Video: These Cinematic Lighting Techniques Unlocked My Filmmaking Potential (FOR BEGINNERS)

If you can get this four-step process down, you're well on your way of making the movies you always dreamed of. In this video, I want to share the cinematic lighting techniques I learned that helped me create more cinematic shots. We're going to focus on four main principles, and I like to visualize these principles, like the process of putting together the layers of a simple yet delicious cheeseburger. At the base of our cheeseburger is the flat bun. It's the least exciting part of the cheeseburger, but it's a necessary layer to put it all together.
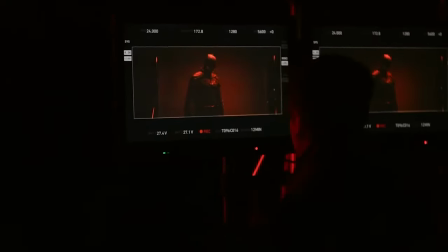[0:28]
But before we even set up our lights, we first have to learn to control the existing lights.
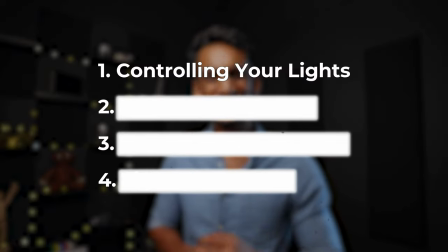[0:34]
This is the first step of our process in building out a cinematic shot. Once you've set up your frame, before you add any lights, have a look at how the frame looks like with the existing lights in the scene.
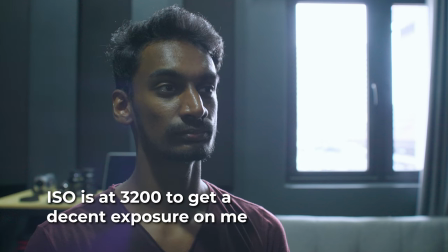[0:44]
In this shot we have over here for example, the overhead lights are barely bright enough to expose our subject and the window in the back is completely blown out. Every scene will have a different lighting problem that needs to be solved. So like the base of our bun, we need to prepare the base of our scene to make it look as cinematic as possible.
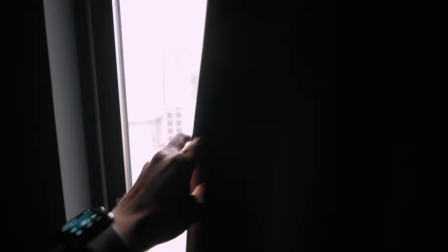[1:00]
Turn off all the house lights and draw any curtains or blinds that you may have in your scene to control any light spill within the scene to a look that you are satisfied with.
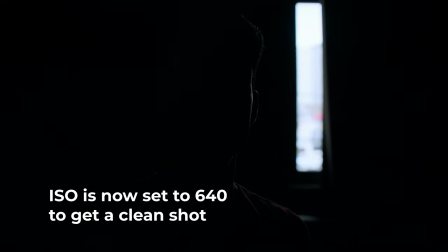[1:07]
I'm also adding a variable ND filter to my lens, setting it to a stop that brings down the exposure of the window to a level that retains the detail. Now that we have set the base of our scene, it is time to move on to the next step of assembling our cheeseburger, adding the wagyu meat. This is the step where we light our subject, but this is where many beginner filmmakers make their first mistake. many beginner filmmakers would just place the light in a spot that's convenient and call it a day. We're losing a key element in visual storytelling. It's like eating a cheeseburger without the beef. It's just not the same. I'm talking about motivated lighting.
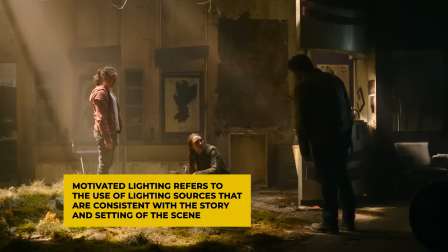[1:41]
Motivated lighting refers to the use of lighting sources that are consistent with the story and setting of the scene.
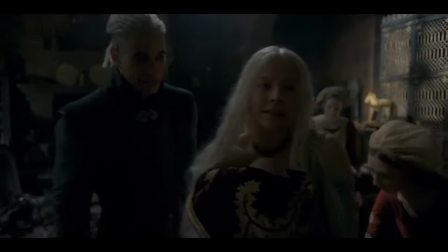[1:47]
This means that the lighting in a scene appears to be coming from a logical and believable source such as a lamp or a window. Imagine throwing a punch on someone and they just flinch in the opposite direction of the punch. It's just weird. This can break the reality of your scene and the same holds true with motivated lighting.
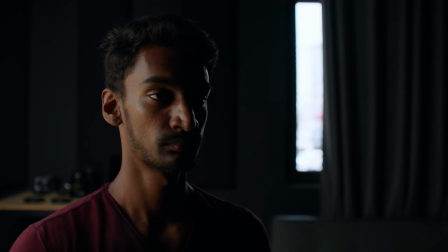[2:03]
In our short example, the motivating light source is this window which is to the right of our subject. So it makes more sense to place the light on the same side as the motivating light source.
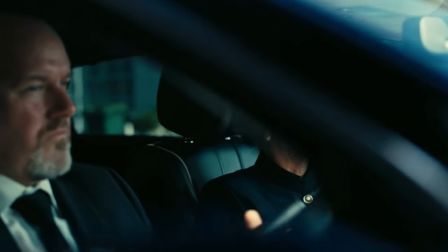[2:13]
Film aims to recreate reality which is why cinematographers always approach their scenes with motivating lighting in mind.
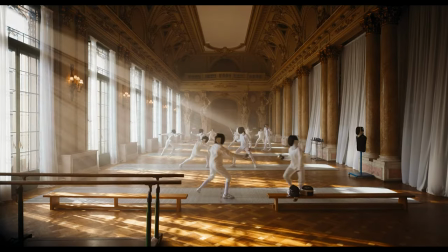[2:20]
When building out your frame and scene, keep these light sources in mind that you can use as a motivating light source for your scene. Now that we have our base and our meat, we still can't call this a cheeseburger without, well, some cheese. This is where we add some drama into the mix, especially for our lactose intolerant friends. We do this by shooting into the shadow side of our subject.
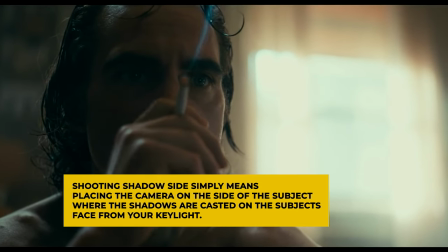[2:39]
Shooting shadow side simply means placing the camera on the side of your subject where the shadows are casted on the subject's face from your key light.
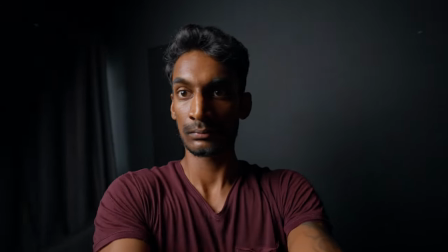[2:46]
So if the key light is on the right side of your subject's face, place the camera to the left side of your subject.
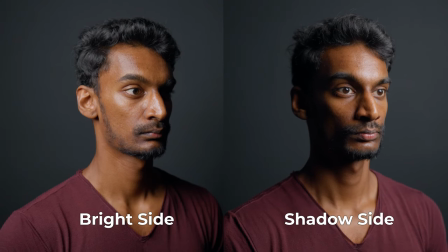[2:51]
Shooting shadow side creates more depth on the face, making the shot look more dramatic and visually interesting.
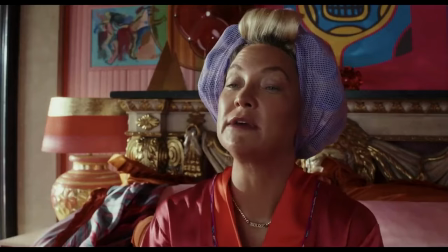[2:56]
This is common practice in Hollywood, especially in dialogue, as it adds more visual interest in an inherently static scene by having the shadow fall off closer to the camera.
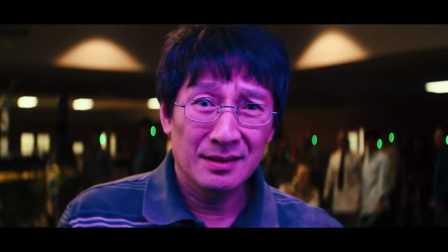[3:05]
Lighting placement and angle plays a big role in the shadows that are casted on your subject's face, so play around with the placement and angle to get a look that suits your story. This is not a rule you must follow, but it's a simple technique you can use to make your shot look more cinematic. A good story also needs a good ending, so to top off our delicious cheeseburger, we gently place our butter-toasted sesame seed bun, rounding out our cheeseburger, giving it the final form that we all know and love.
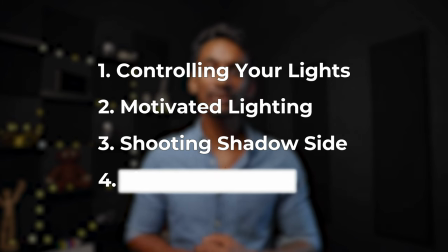[3:32]
The final step in our cinematic lighting process is to light our scene.
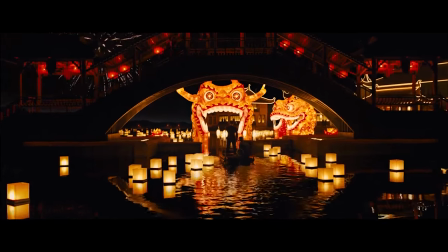[3:36]
The world that our characters are in is just as important as the overall story, so it is only fitting that we give the space around our subject some love too.
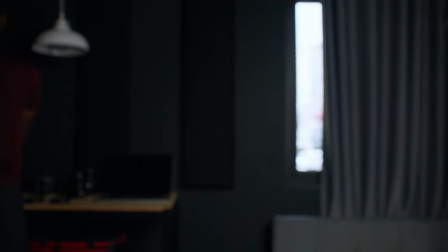[3:44]
Back to our example, we can do something as simple as adding in a practical light to fill our scene.
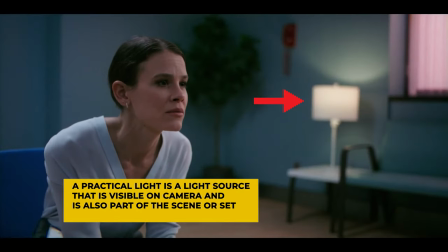[3:49]
A practical light is a light source that is visible on camera and is also part of the scene or set.
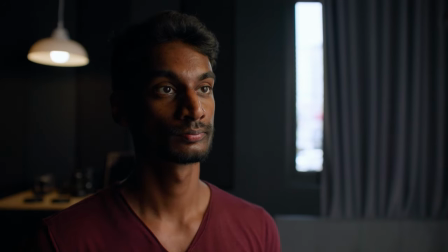[3:54]
By placing a practical light over the work desk, I've now created another visual storytelling element to this shot, suggesting that our subject is someone who does a lot of tinkering within the space, adding more depth to the scene.